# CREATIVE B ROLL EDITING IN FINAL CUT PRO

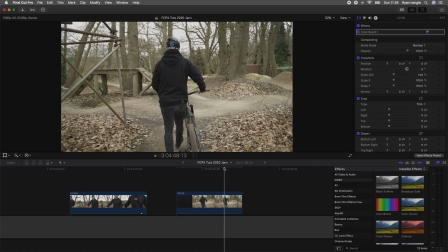(1:09)
What's up guys,
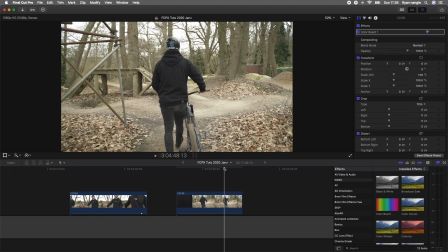(1:10)
today I'm going to go through this creative B-roll edit and show you some of the tips and techniques that I use to smooth out the transitions.
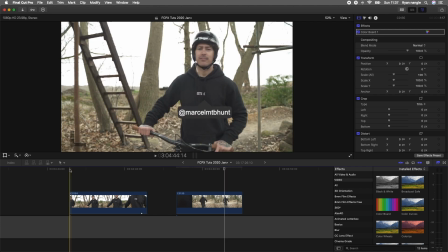(1:18)
So let's get right into the editing.
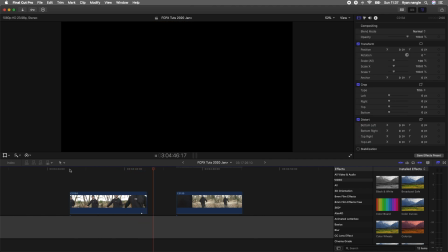(1:19)
Here I have the first transition, and this is a really simple one using the model's clothing to block the lens and create like a fade to black transition.
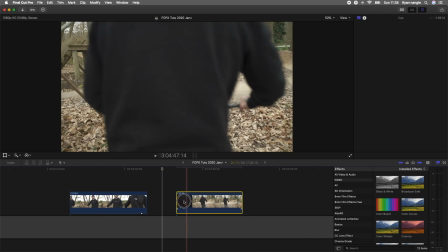(1:28)
So I've cut these clips at the important point, and then what I'm going to do is just put these right next to each other to create the transition.
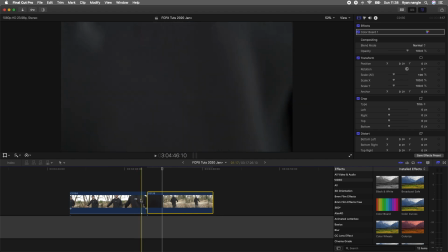(1:35)
But there's one more thing that I like to do, and that's to add a cross dissolve transition. And a cross dissolve transition will smooth out a lot of these in-camera transitions by just blending the two shots together. To do that, what I'm going to do is select the inside of one of my video clips and just press Command T,
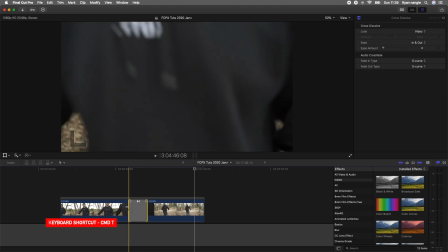(1:54)
and that's going to insert a default transition, which should be a cross dissolve transition.
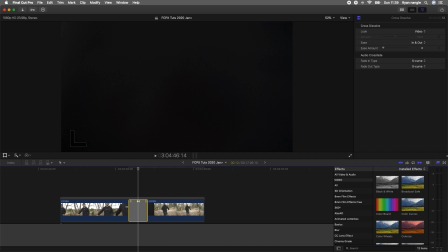(2:01)
But if it's not, then you can just find this cross dissolve transition in the transition tab over here and then drag that onto your video clip.
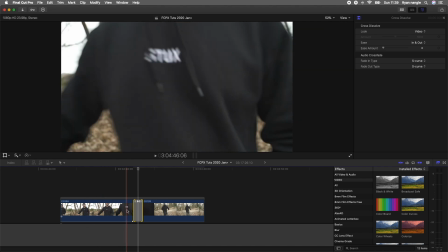(2:09)
So if I cut this down and then make sure it's in the right place,
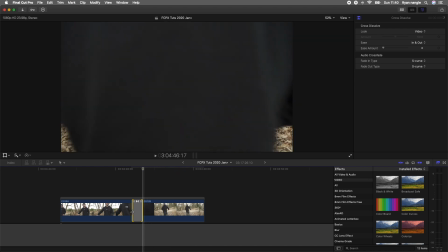(2:13)
so it just smooths out the different shades of kind of black and gray between the transition, makes it a bit smoother.
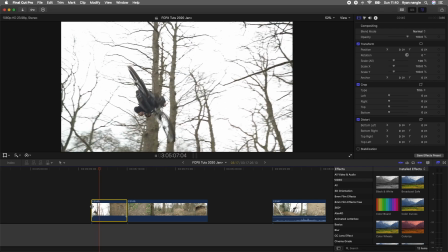(2:21)
So let's go to the next one. For this next transition, I pan down to the floor on the first shot, and then on the second shot,
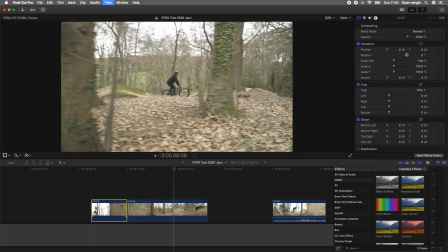(2:29)
I started from the ground and then panned up because I wanted to link them two together so it'd look kind of seamless.
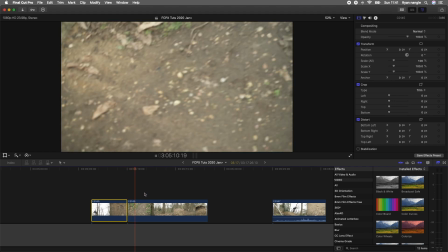(2:37)
But on the first shot I was panning way too fast, and then on the second shot I was panning way too slowly, so they don't really match.
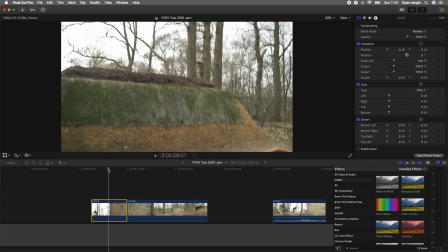(2:45)
So what I'm going to have to do is firstly to retime the video clips, so add a speed ramp and slow or speed them up to match the speed of both video clips.
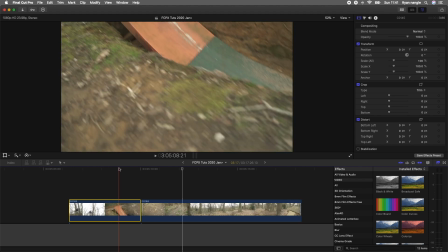(2:55)
And then I'm going to add a cross dissolve transition, and that should make all the difference. So first of all, I'm going to go to where I want the video clip to start slowing down, and then hold Shift and press B, and that's going to create a speed ramp.
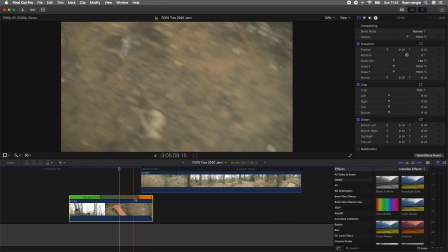(3:08)
And then the second portion of the clip, I can just use this slider to drag it out, and you can see it says slow 64%. And because I filmed it in 60 frames per second, I can slow it down to 40% and it will still be smooth.
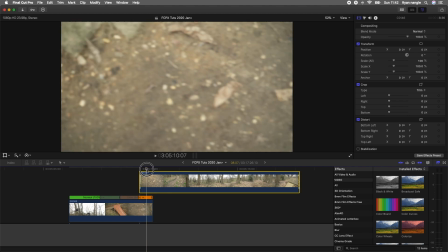(3:22)
Now I'm actually going to speed up this second video clip. I'm going to add my speed ramp, speed this up.
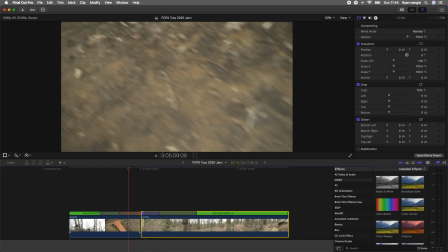(3:31)
So now that I've matched the speed,
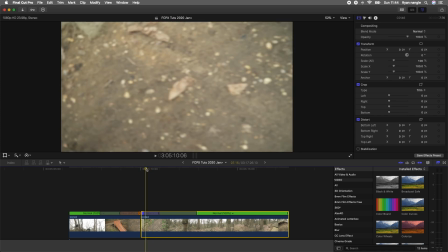(3:33)
another effect that I need to add to this second video clip is a bit of motion blur to match the motion blur on the first clip. So I'm actually just going to use the directional blur effect that comes with Final Cut Pro. I'm just going to drag that on
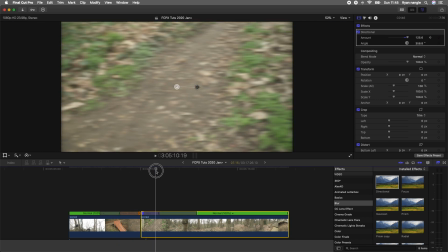(3:51)
and then keyframe that so that it turns off before the shot pans up.
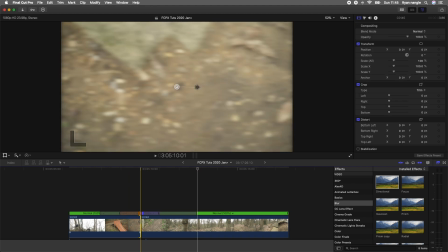(4:00)
Okay, so the last step, I'm just going to add a cross dissolve transition. So Command T.
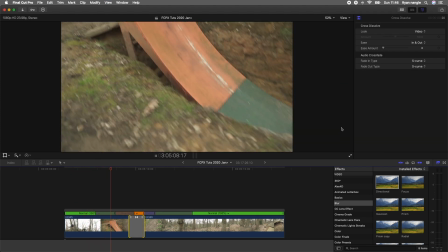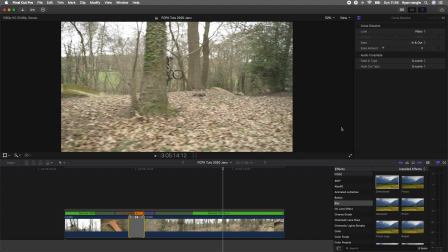(4:13)
Cool, that's looking nice and smooth now. So now moving on to this.
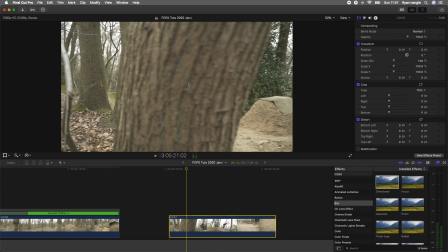(4:18)
And for this one, what I want to do is use this tree here that wipes across the screen to transition this video clip.
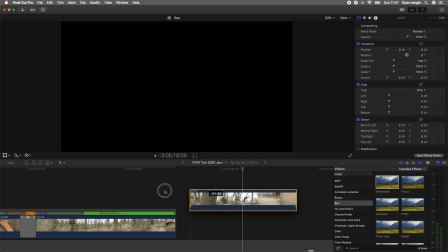(4:25)
The first thing that I need to do is actually put this video clip above the previous video clip.
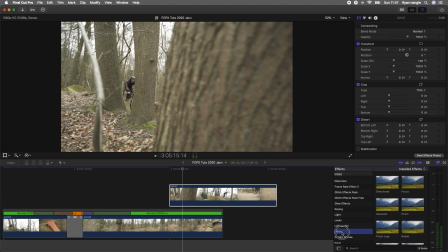(4:31)
I'm going to go over to my effects tab over here and then go to masks, and I could use the draw mask if I wanted to be really detailed,
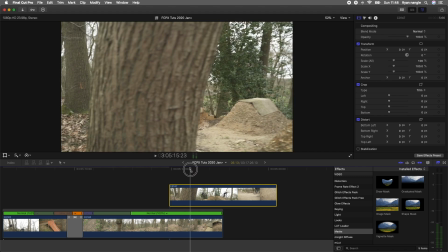(4:39)
but for this one, because the tree it matches well with the previous shot and it's quite straight,
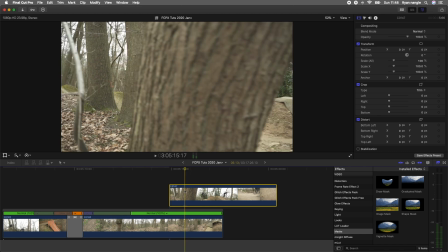(4:45)
it doesn't really change shape. What I'm going to do is just add a graduated mask. And this graduated mask effect is actually quite useful when creating transitions because it gives you these targets which you can use to attach and track on a position of the object you're masking.